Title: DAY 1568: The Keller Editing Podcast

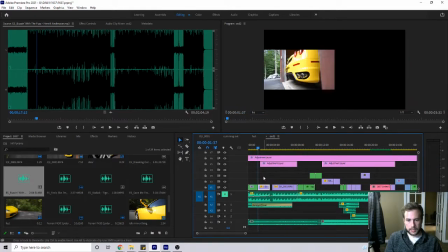(12:26)
da-na-na-na-na-na-na-na. So.
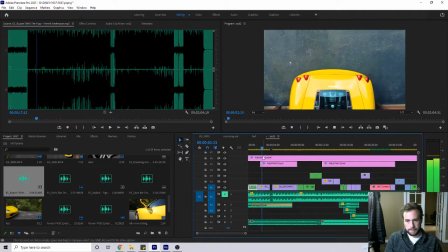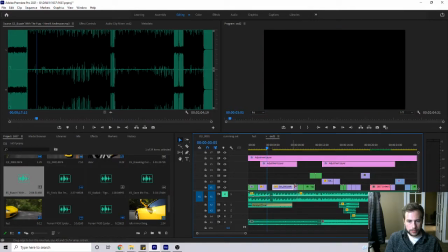(12:34)
I like this long drawn, like I like really watching it come out of the gate. So let's see how long we can.
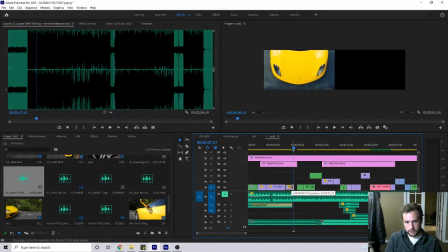(12:48)
Can we keep dragging that out a little bit?
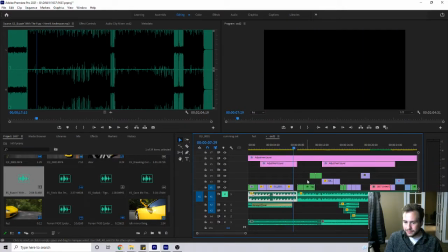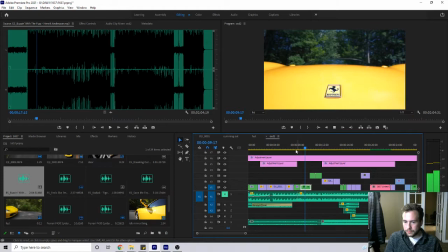That really should come all the way out here.
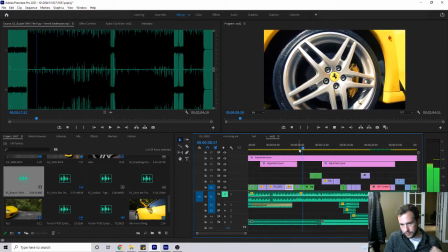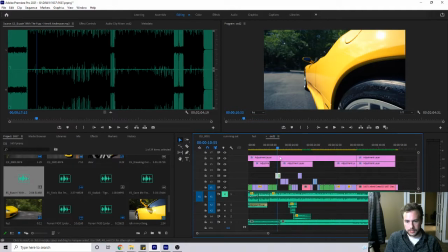(13:10)
So, okay, so I want to end on that bang, and we'll save these two shots. These two shots going up and down the car, we'll save those for a little bit later.
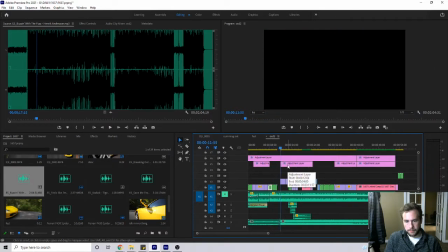I wonder, hold
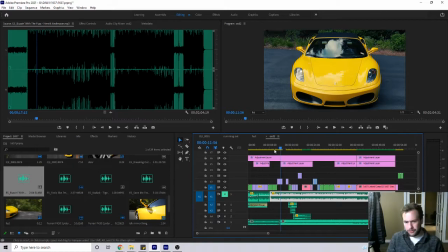(13:34)
on. I don't know if that's powerful enough. I can't hear the music.
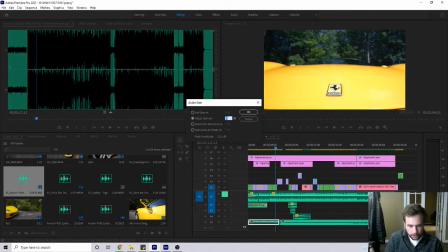(13:38)
Turn it up.
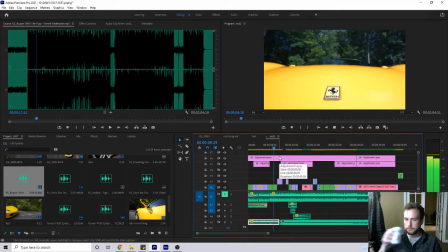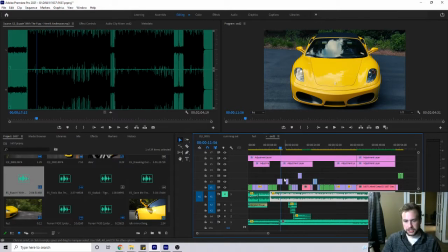(13:46)
Could we flash a logo? I mean, that break is begging for some kind of visually intense thing, and I don't know if this shot is that.
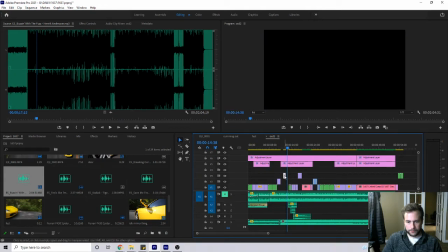(13:54)
I mean, maybe this one, because it shows more of the car. So, like, again, in these edits, you want to, like, sort of show.
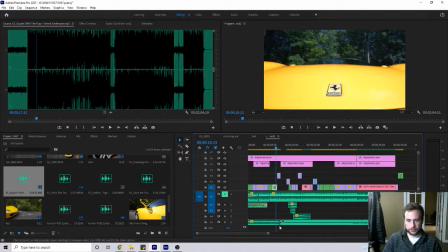(14:02)
It's just like a story. Like, you wouldn't start out by telling the most incredible stuff. You start out by giving all the preliminary details.
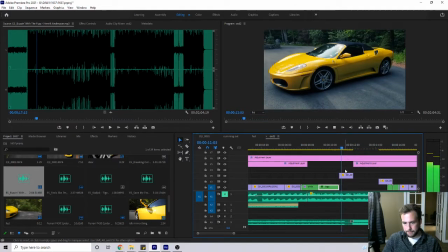(14:09)
So, like, almost if it was like... So if it popped up right there, and I don't know how much more length we can get out of this, but...
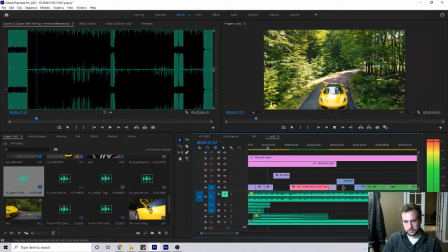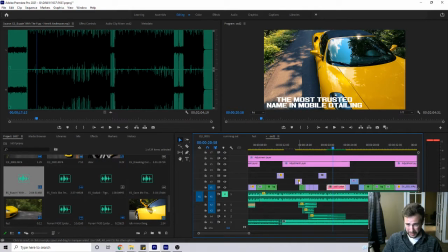(14:31)
Man, dude, I don't know. I feel like I'm butchering it more than anything else. All right, so what's this shot?
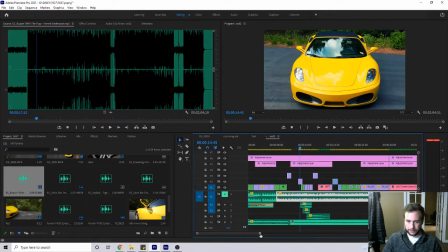(14:37)
We have that. It's like, are we showing this car driving, or are we showing the detailing, right?
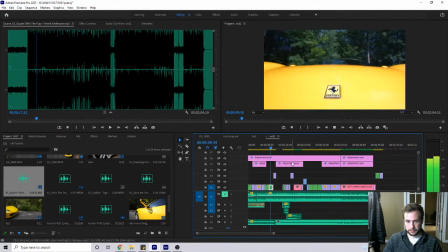(14:42)
Like, we can't lose sight of what this video really is, which is an advertisement. I hate that. That's just not... What I really want it to do is to stop that dang to happen on the Ferrari logo. I want it to stop when the Ferrari... Hold on. But instead we have
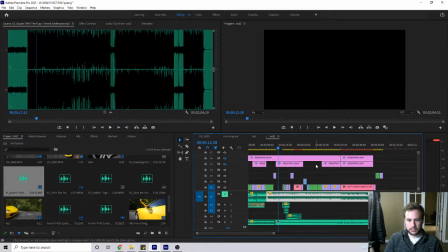(15:05)
that gap? And ignore these. These are just adjustments. These are just color. That's why you're seeing like a weird flicker happening. I mean, like, okay, so here's a little trick of the trade.
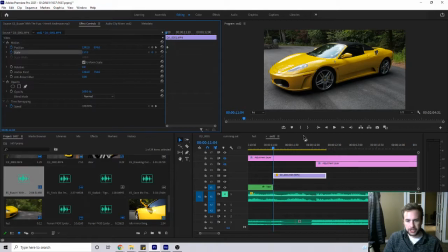(15:19)
Is sometimes, just to make, if a shot seems stale, especially if it's a still shot, you can just go in and like we'll bump this in just a little tiny bit, and then let's see if it's a,
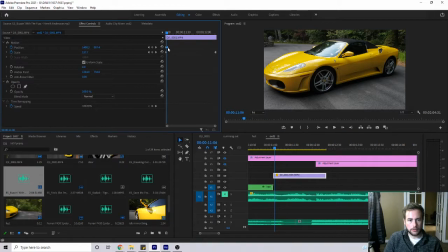(15:33)
that's dog water. Oh, what happened here? Oh, that keyframe needs to replace that one. Oh god. Oh god. Sorry guys. I mean, I don't know if this is interesting to anyone, but I guess whatever.
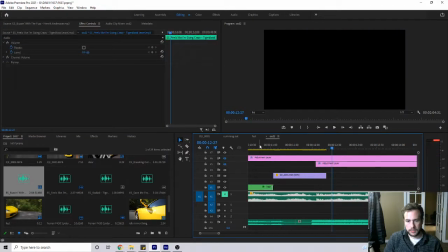(15:50)
So like, okay, so that awkward gap we can take, let's see, where's the,
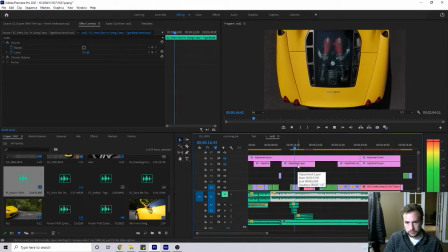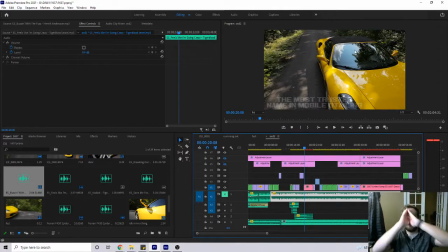(16:06)
okay, so the roof, okay. This is all coming together. I have an idea. Hang tight.
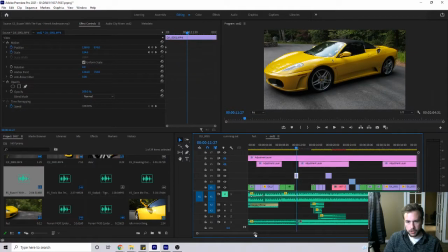(16:17)
So instead of the full shot of the car, well, okay, hold on. Let's mute the music. Let me hear these sound effects real quick.